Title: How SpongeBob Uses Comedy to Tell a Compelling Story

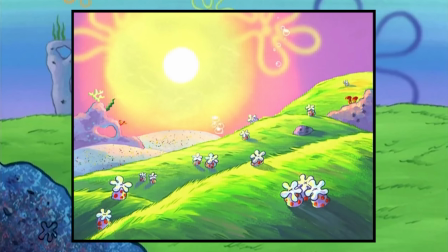Then we get to the sunset scene, which starts off with a really strong joke.
Just the three of us.
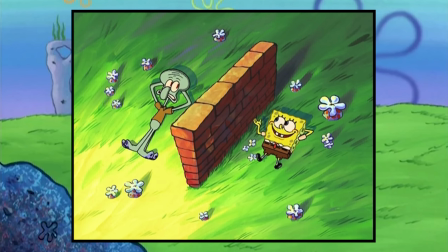You, me, and this brick wall you built between us.
But the most impactful line of this scene, I think, is probably this one.
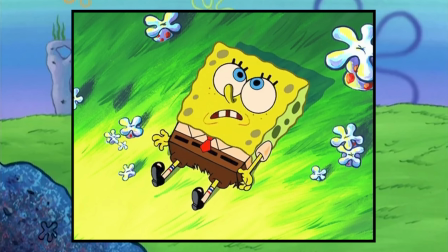If I were to die right now in some sort of fiery explosion due to the carelessness of a friend, that'd just be okay.
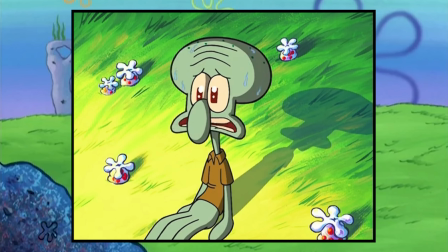While SpongeBob says this without knowing what Squidward knows, it does show that, at the very least, Squidward succeeded in what he set out to do.
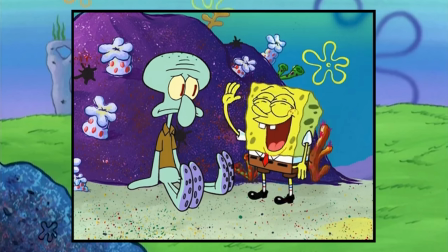He truly did give SpongeBob the exact last day on Earth he would have wanted, and there's something beautiful about that.
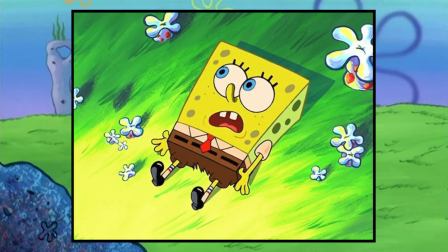I also just love the matter-of-fact statement of,
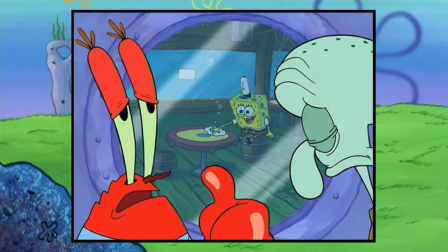due to the carelessness of a friend. while I'm sure no one watching this has ever been in an exact situation where they let someone eat a pie that was actually a bomb,
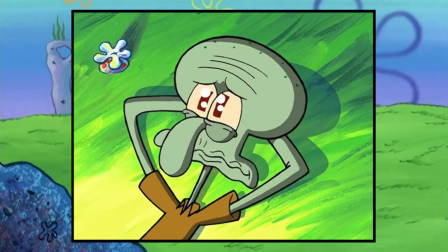we've all been in situations where we've hurt someone, and we would do anything to make it right.
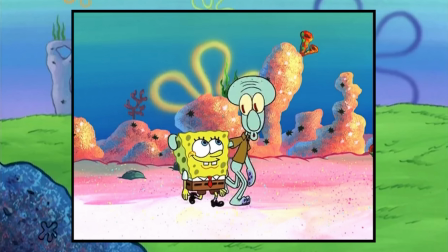And at its core, that's what this story is really about.
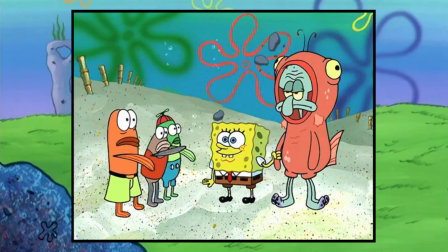It's about someone who did something wrong and went through their own personal hell in order to try and make the situation as right as he possibly could.
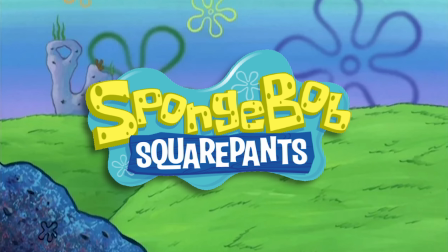That's what makes SpongeBob one of the greatest cartoons of all time.
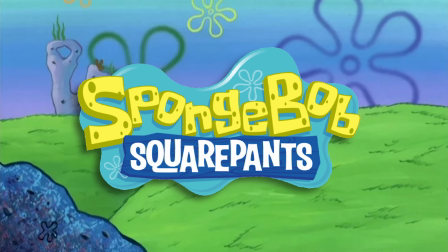Take away the nautical nonsense and the Krusty Krab and the slapstick humor and the absurdity of a pie being a bomb and all all these crazy faces that would later become memes,
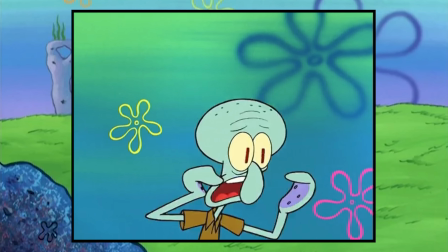you've got a simple story about a guy who screwed up and somewhat redeemed himself.
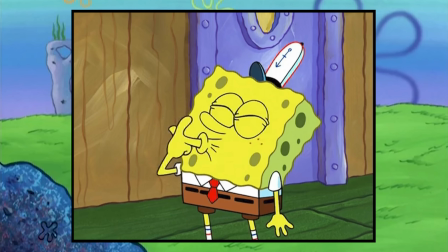And if you ever want to write a cartoon episode as good as this one, you need a strong foundation like that.
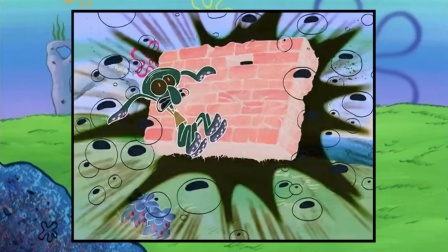Then we get to the explosion. I mean, we all know it's coming, right?
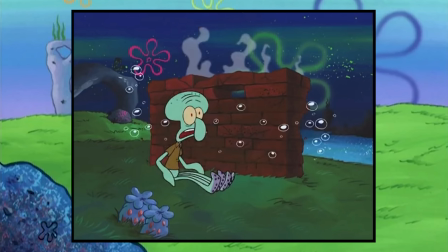Can't introduce a bomb in the first act if it doesn't go off in the third, Chekhov's gun and all that, or in this case, Chekhov's pie. And then of course, SpongeBob does end up being alive, but for a few seconds after the explosion happens,
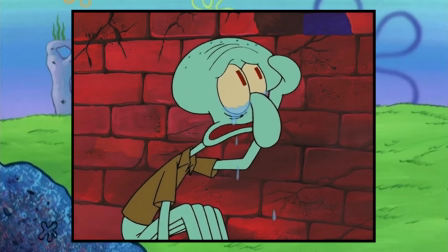Squidward, while truly believing SpongeBob to be gone, has this to say.
At least I was able to make his last few hours meaningful.
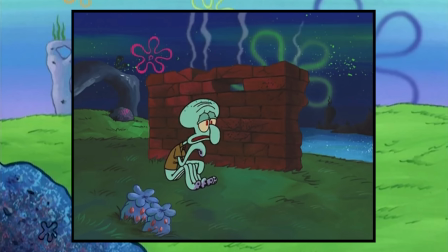And then he says, I am such a good person. like, dude just thinks he killed his friend and coworker and he's complimenting himself. But at the same time, I can't even dislike him for it. One, because the comedic timing is so good, and two, because he really does show genuine remorse here.
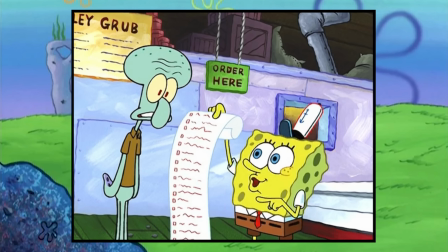And we've seen how much he's changed over the course of this episode.
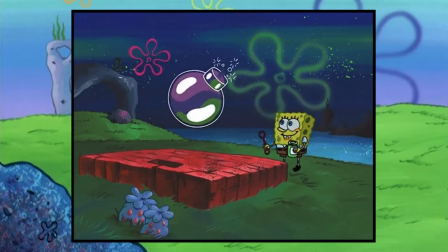Then another explosion happens, which reveals SpongeBob blowing bomb bubbles, which is such a perfect SpongeBob way to tie together that story beat.
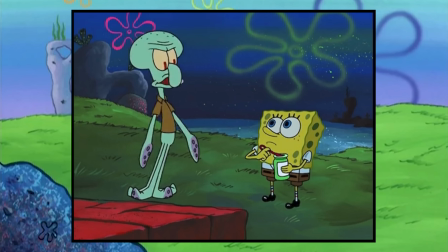And then we get to the final scene, which is just a non-stop rapid fire of brilliant laugh lines,
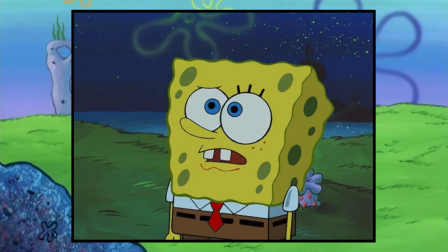including my favorite line of the episode, where SpongeBob asks, You want me to explode? and then he says,
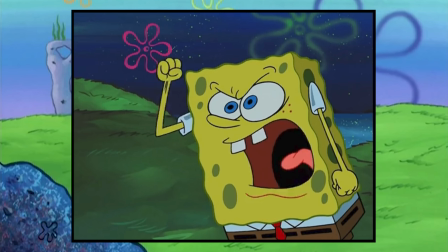Gary, you are gonna finish your dessert, and you are gonna like it! and I just want to dig into the layers of this line.
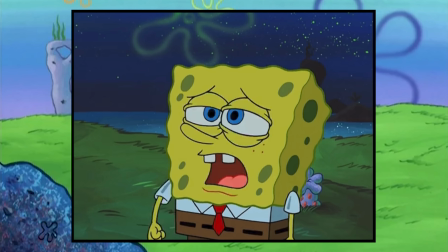First off, it hammers home about how even now, SpongeBob has no idea what's going on,
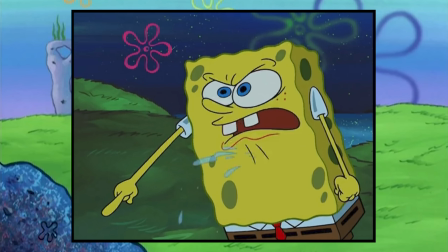to the point where he doesn't even think of a literal explosion at the word explode.
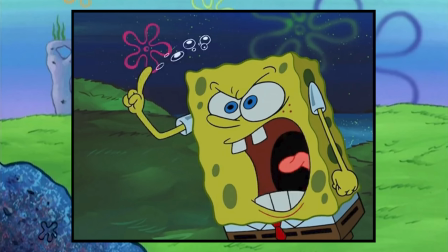And also that SpongeBob's idea of yelling at someone is telling his pet to finish his dessert, which is the perfect balance of absurd and wholesome.
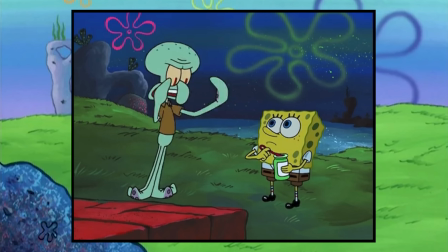Keep in mind, this is an 11-minute episode, and the reason that this 11-minute episode accomplishes so much with its limited
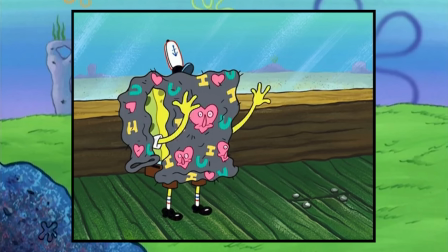runtime is that the lines and moments pack in so much with so little.
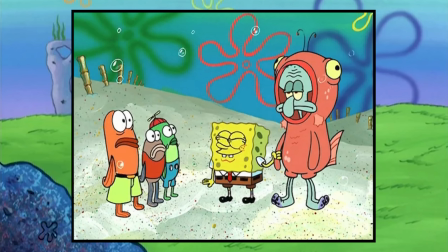This dessert line, the eyelash sweater, introducing Squidward to everyone in town wearing a salmon suit,
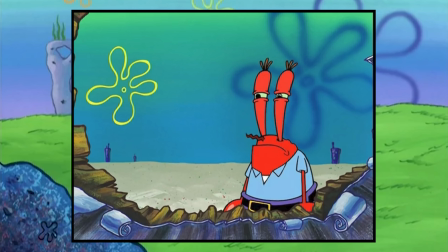and so many other moments in the episode just pack such a dense punch that no second in this episode is wasted.
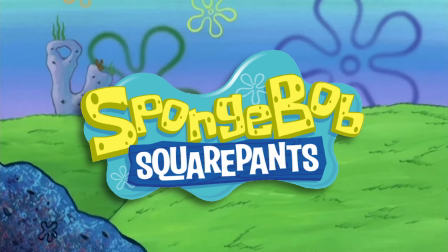It's such a night and day difference from much lower quality episodes that this very same show would produce only a few years later.
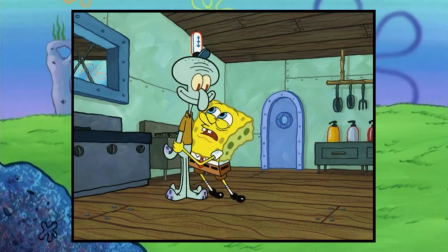Like season 6's The Splinter, which struggled so hard to fill 11 minutes with story to the point where I felt like it was just there to waste my time.
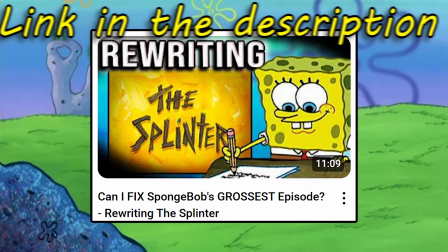Which, by the way, I also did a video where I rewrote The Splinter into a better episode, so if you're interested in that video, check it out right after this one.
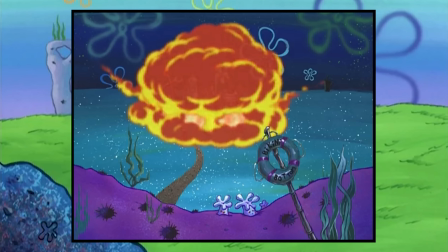And then of course, to top off this perfect episode, Pie Bomb goes off right in Squidward's face with that classic SpongeBob nuclear explosion footage,
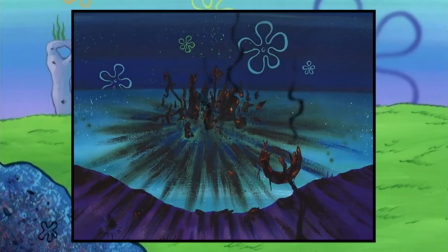and one last ouch from Squidward at the end, just so we know he survived.
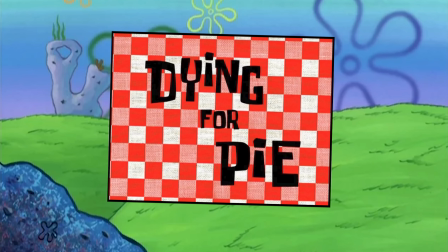And that's dying for pie. There aren't a lot of pieces of media that I can look at and say, literally flawless, no criticism,
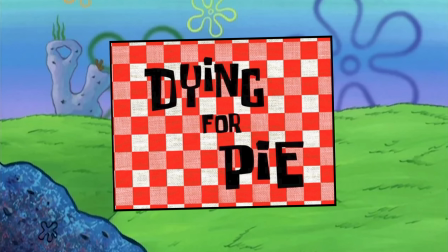but I cannot think of a single thing that I could change in this episode to tell a more effective story,
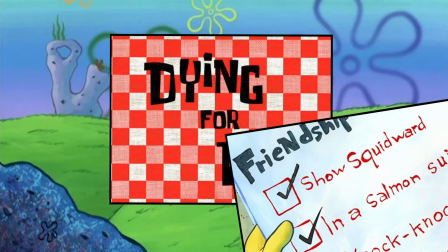other than to not have SpongeBob check off salmon suit twice on the list, but that's more of a continuity error, not a story error.